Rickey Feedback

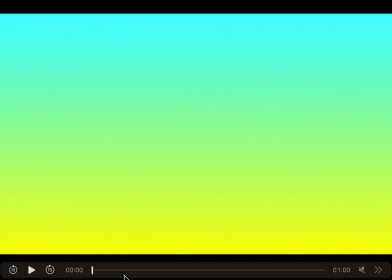(0:00)
Give you some feedback on your demo reel. Music is great.
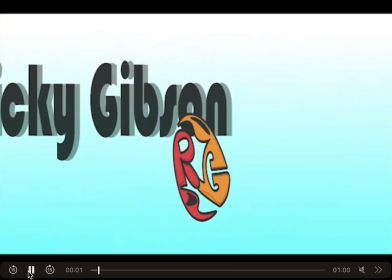(0:04)
It is high energy. I have it turned off here so I can go through your project with you.
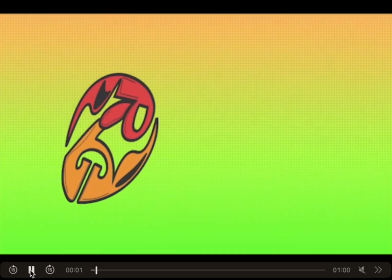(0:12)
So when it plays and you have your information here on screen,
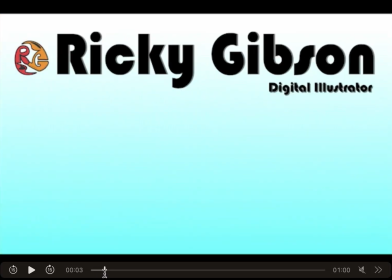(0:19)
I would leave that on for another 2 seconds. So this pops in, leave this on for another 2 seconds so that people can digest your name, Digital Illustrator. I would bring this down into the center, and then it goes right into
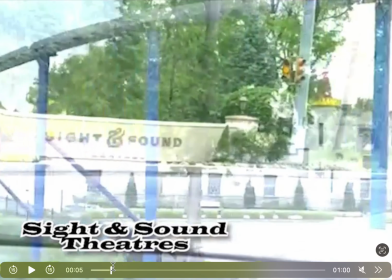(0:40)
your Premiere Pro work.
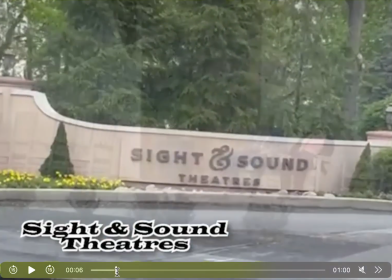(0:45)
I would let this play a little bit longer before, especially right here,
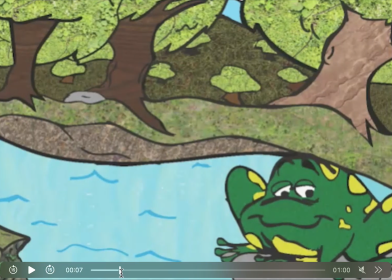(0:52)
that gets cut off before you transition into this piece.
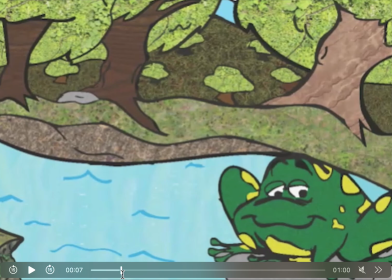(0:58)
Leave this on just a little bit longer. Think about leaving your pieces on about 5 seconds so people can really see them.
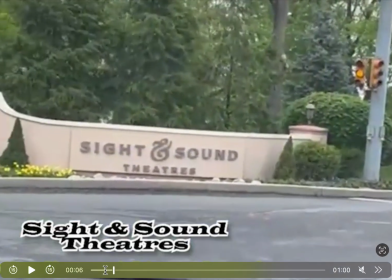(1:09)
You can also, down here at the bottom too, so I'm going back to your Premiere Pro information here.
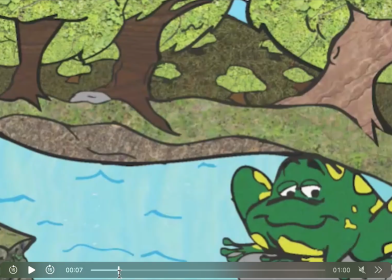(1:18)
You can,
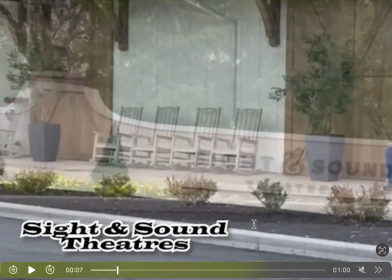(1:21)
instead of Sight and Sound Theater here, you can do a lower third and say like this is created in Premiere Pro.
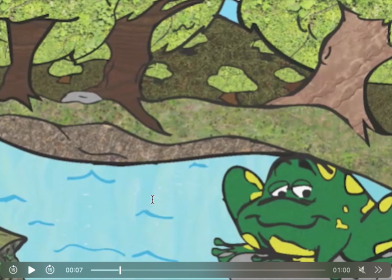(1:29)
Video editing. The same as this one right here. Leave it on for about 5 seconds. Have a lower third come in and say like Illustrator work or created in Illustrator.
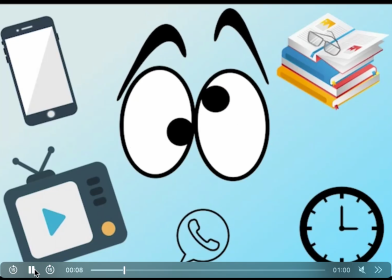(1:43)
So we're moving down. You've got your motion graphics pieces here.
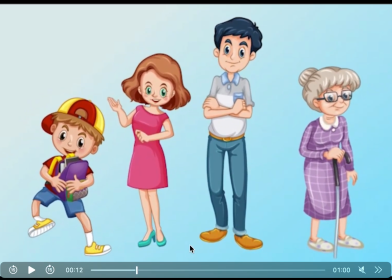(1:49)
Again, you can do a lower third, created in After Effects.
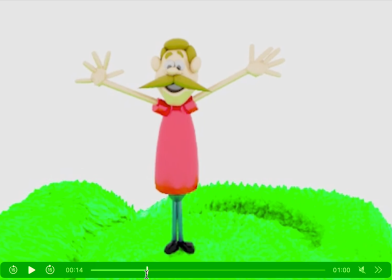(1:56)
We've got this piece here. He comes in, I'd hold this for about 3 to 4 seconds. Again, lower third, say what program it was created in.
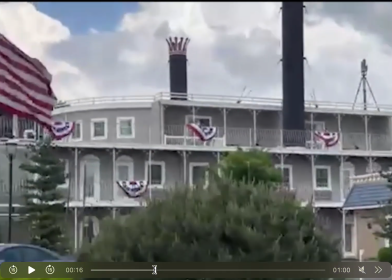(2:09)
Then you're going back into your Premiere Pro editing.
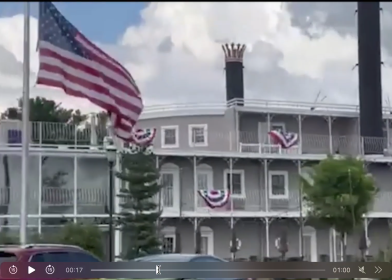(2:18)
And then you can go into this piece.
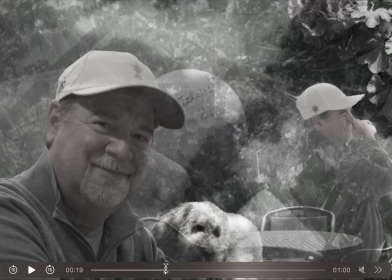(2:25)
I'd let that on for another 2 seconds. Again, put a lower third, created in Photoshop, edited in Photoshop.
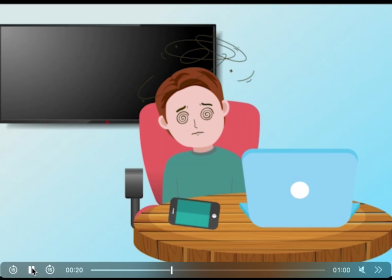(2:37)
You've got your
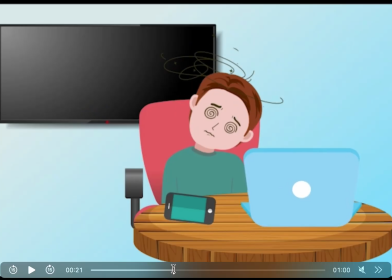piece here for the After Effects.
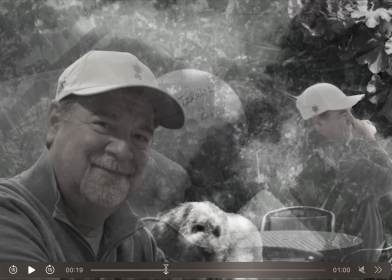(2:51)
So you can do a lower third with this piece with your After Effects.
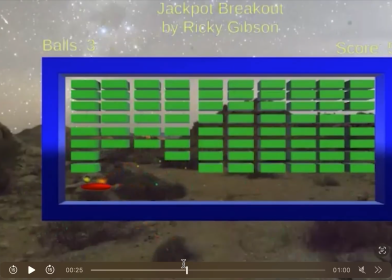(2:58)
Moving into your Fulton Theater here.
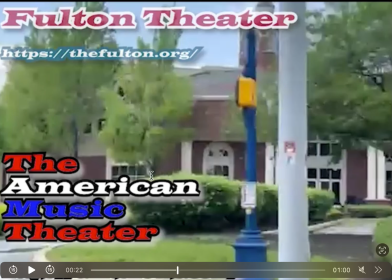(3:05)
This here is a lot of information. You could probably get rid of this because you do have other Premiere Pro editing pieces before this.
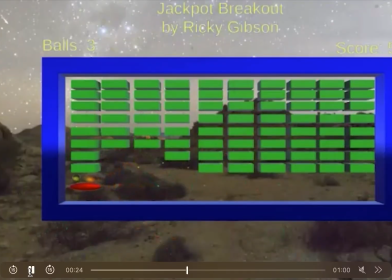(3:16)
Your demo reel can be 1 to 2 minutes. So don't think that you had to have things on real fast so that you are at 1 minute. It's 1 to 2 minutes, which is great. Again, lower third here saying what this was created in.
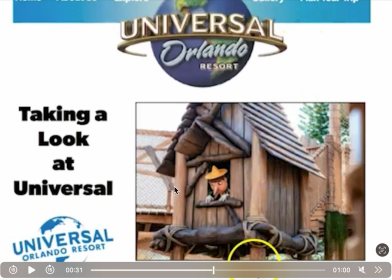(3:34)
This is nice. I would pull back a little bit with this. It looks slightly pixelated
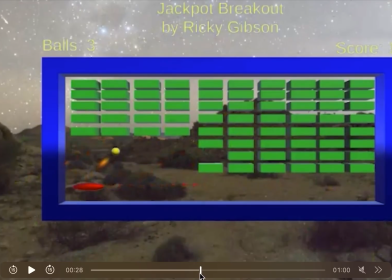(3:42)
so that the viewer can see the whole layout when you have it up.
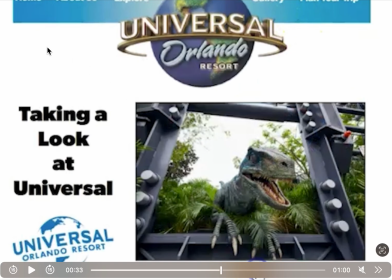(3:48)
And then also when you're doing the interaction, this is not cut off. So I would pull back a little bit so you can see everything. Again, lower third.
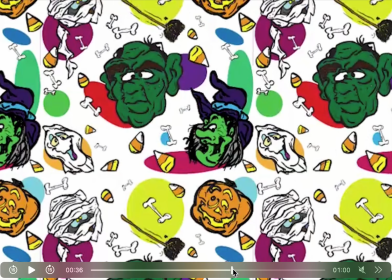(3:59)
This is nice. This is one of my favorite pieces that you created.
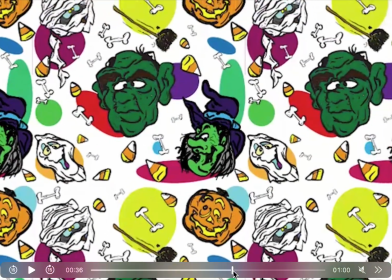(4:04)
This is just really cool.
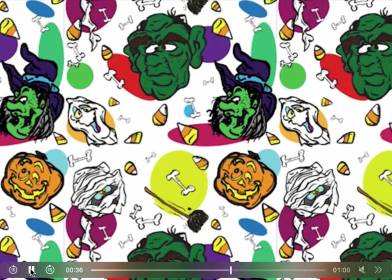(4:05)
I would slow it down a little bit so that the viewer can really like see all the pieces.
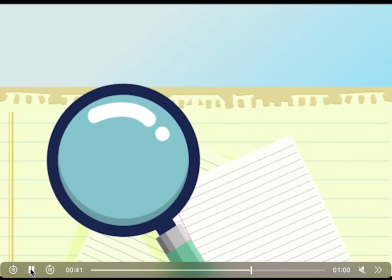(4:12)
Then you're going back into more After Effects stuff, which is cool. This is good.
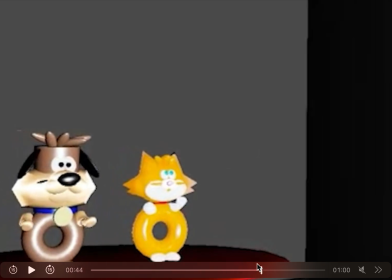(4:17)
This piece here that was created in Maya, there is a thing called a turntable animation where, and I'll send it to you, where these pieces here, you can just have them rotate around,
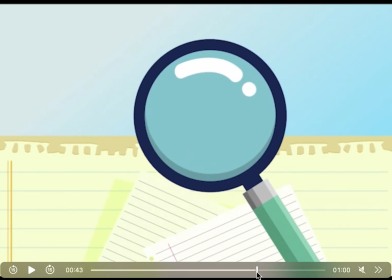(4:33)
which would give you maybe a smoother feel and be a little bit more consistent.
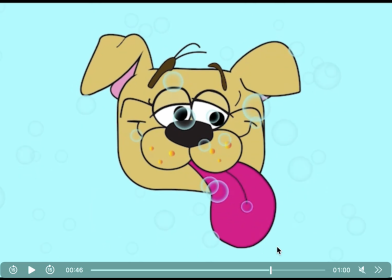(4:39)
And in addition to that, if you didn't want to do that,
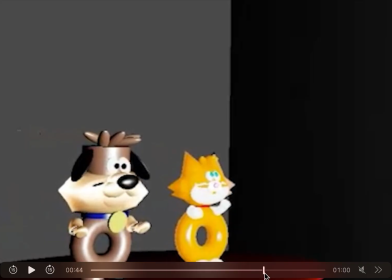(4:45)
how they're rotating here, I would leave that on a little bit longer, or if they end up resting in place for like 2 to 3 seconds,
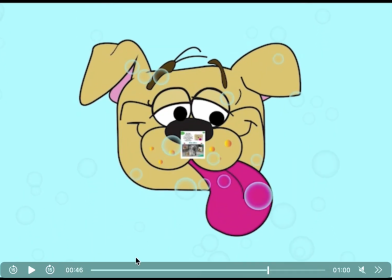(4:53)
just so that the viewer again can see them. Then it looks like you've got this piece here,
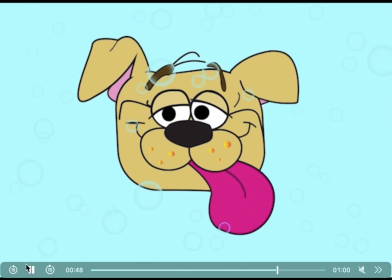(5:03)
I would let that on another 1 to 2 seconds, then transitions into this guy.
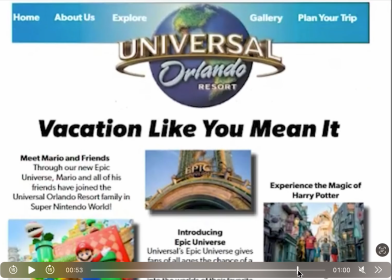(5:08)
Then you're back to those guys. Goes way too fast. So you got to think about the viewer.
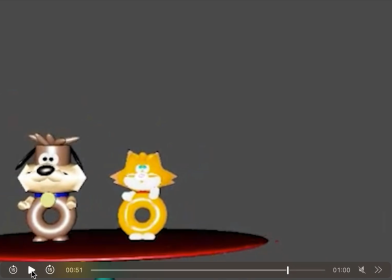(5:17)
And also, it's kind of a little wonky with all that movement.
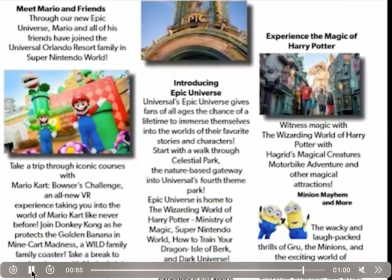(5:21)
It's really hard to really see. Again, this piece here, pull out a little bit so that you can see the whole thing.
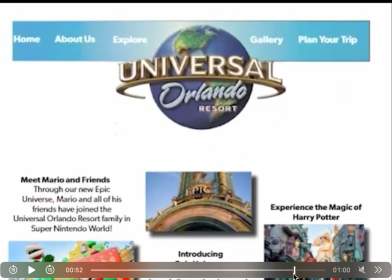(5:30)
The panning down goes way too fast, so it's a little hard to digest all of that.
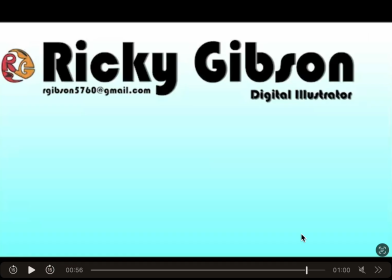(5:36)
Then you go into this here, which is great. I would slide this down, and then you have your email, which is great, your personal email, so someone can contact you with that. And that's it.
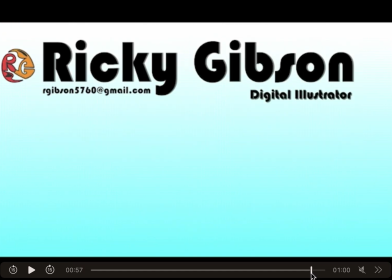(5:53)
And then thank you comes up, which is nice. So definitely scoot this down a little bit to put it in the middle.
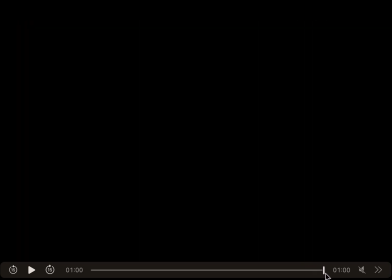(6:00)
Great. So that's it. If you have any questions, please let me know. I look forward to seeing your revised demo reel.